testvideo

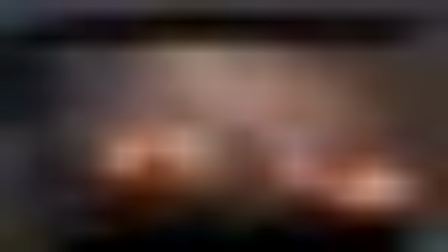(8:01)
And to my workflow, at least,
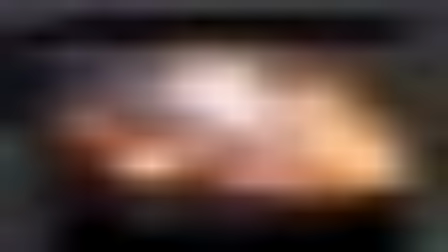(8:06)
I need to have plenty of resolution that allows me to go different,
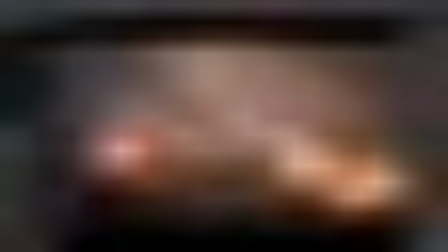(8:12)
to get really close to the fire, as well as have nice details from far away.
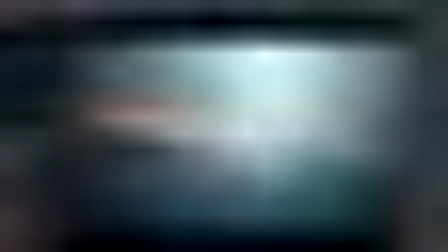(8:17)
And that means we need to use a huge grid, which is not realistic.
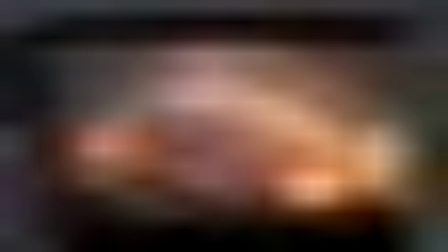(8:24)
So what I end up doing is I need to divide my source into clusters.
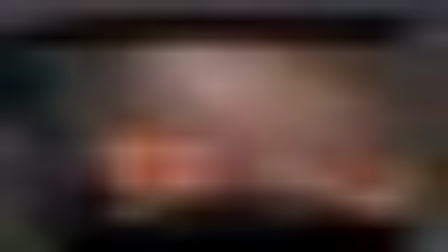(8:29)
I need to divide it into smaller chunks, and this way I can work on one chunk and then repeat that process.
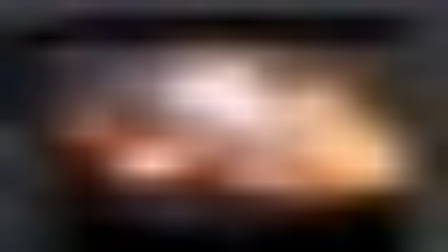(8:37)
Now the only downside of this is that you will lose some interactivity between these clusters.
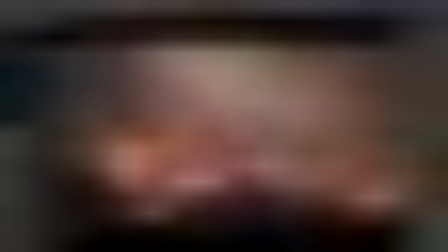(8:42)
If we look here,
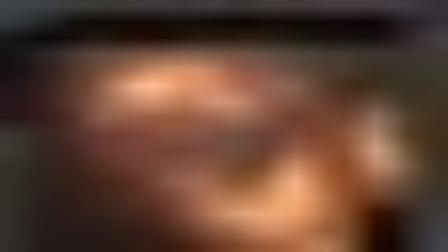(8:45)
we will lose some interactivity between these clusters, but if it's done efficiently, you won't see that problem.
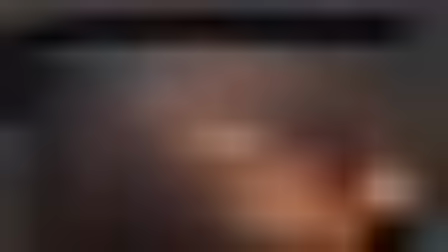(8:53)
And a lot of studios, especially they do this a lot.
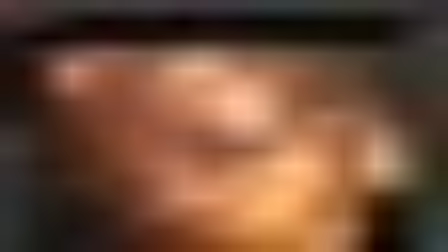(8:57)
I think some of their clusterings use smarter neighboring algorithm that allows them to interact,
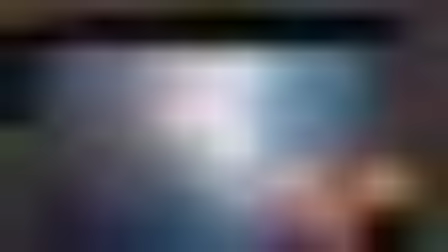(9:03)
but if you do it correctly, you should be able to get a really nice result without having to sim,
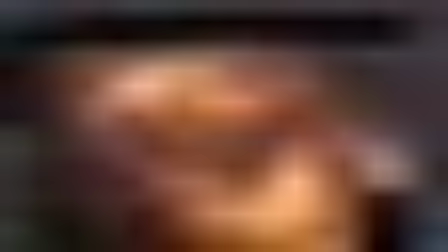(9:09)
the huge domain. So here, the way I've split this is into 5,
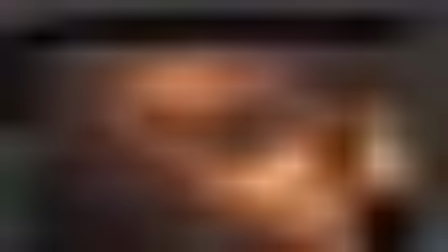(9:17)
and this is the entire source, and I needed to get enough detail, so I split it into 4 like this. So this is one cluster, and I also deleted everything in the center. So the center part is removed, and then I have 4 emitters and then 1 at the center.
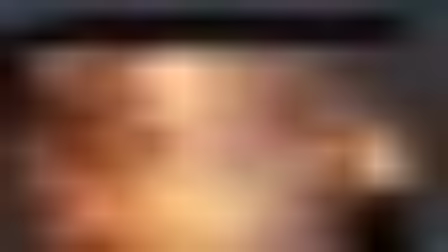(9:37)
The reason for that is I wanted to have extra control over the spaceship rising, okay?
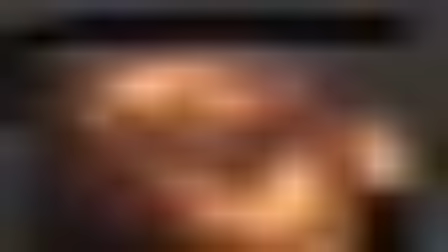(9:44)
Because if I wanted, let's say if it was all together and the director comes back and say,
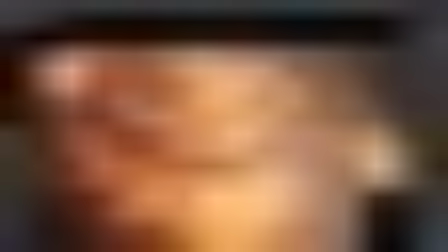(9:50)
hey, I want that smoke to be 2 times faster, or I want it to emit more smoke,
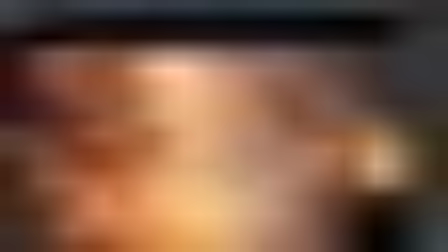(9:56)
I can just work on that cluster, and everything else surrounding it is going to be the same.
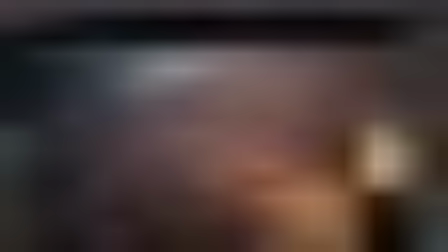(10:02)
So you need to think efficiently about, or you need to think of a smart way to split your source into individual chunks that once combined, they still give the illusion that they're all together.
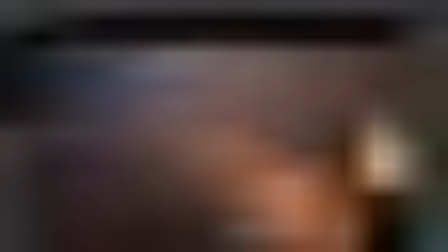(10:18)
But this is 5 sims, 5 high-res sims for the smoke, and 4 high-res sims for the fire.
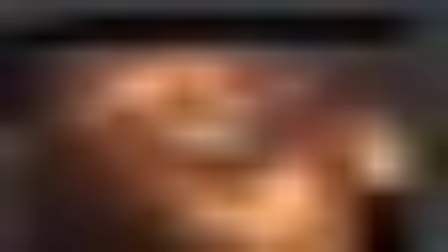(10:26)
The fire, I didn't want to have it in the center. Okay, I did that on purpose.
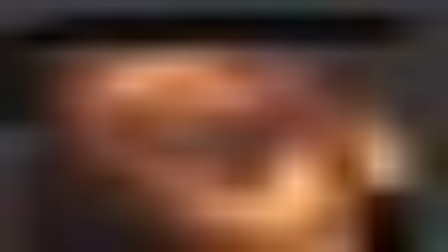(10:32)
I wanted to have everything around the spaceship be burning, but the spaceship itself, when it rises, is not.
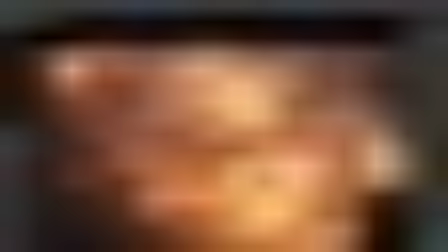(10:39)
We don't have fire, and this is a personal decision. Okay, it has nothing to do with technical stuff. I just thought that it's gonna make things interesting, and what I was looking for is basically more interesting visual.
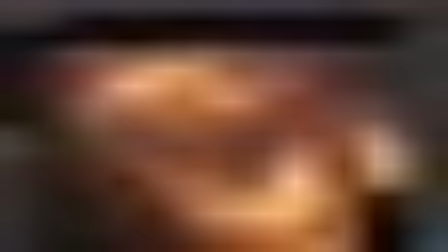(10:56)
I wanted to have a circle or a ring emitting fire, and then what's inside is like, I'm making composition basically, and then the inside of that circle is different. And with the fire being a source of light, it's gonna look cool illuminating everything else.
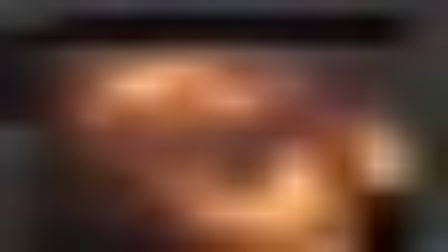(11:14)
If we had light source from the center, it's gonna be blown, it's gonna be very uniform, all red, all emitting light. So I wanted
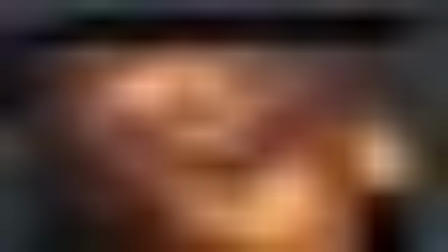(11:25)
that breakup, and so I chose not to emit fire on the center and use this to help sell the visual.
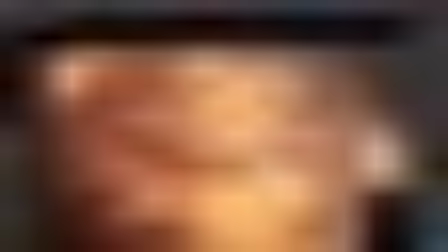(11:34)
So you can see the fire here from close up.
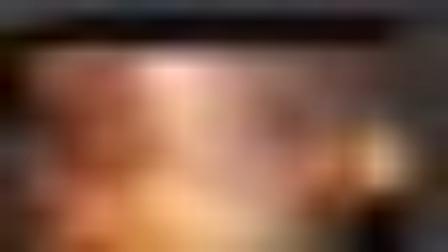(11:37)
It's still holding up really well, and here as well it's glowing really well and looking interesting.
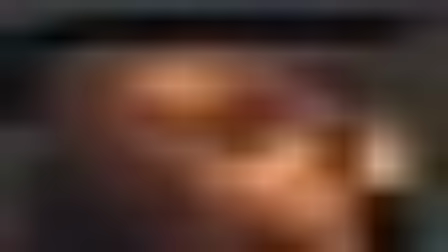(11:46)
So what we're going to do in terms of technical stuff,
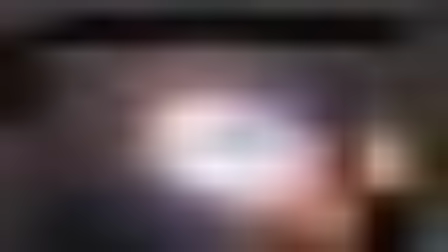(11:49)
we're going to cover this because I think it's very once we fully understand how all of this works, then we can go and tackle whatever we need to tackle.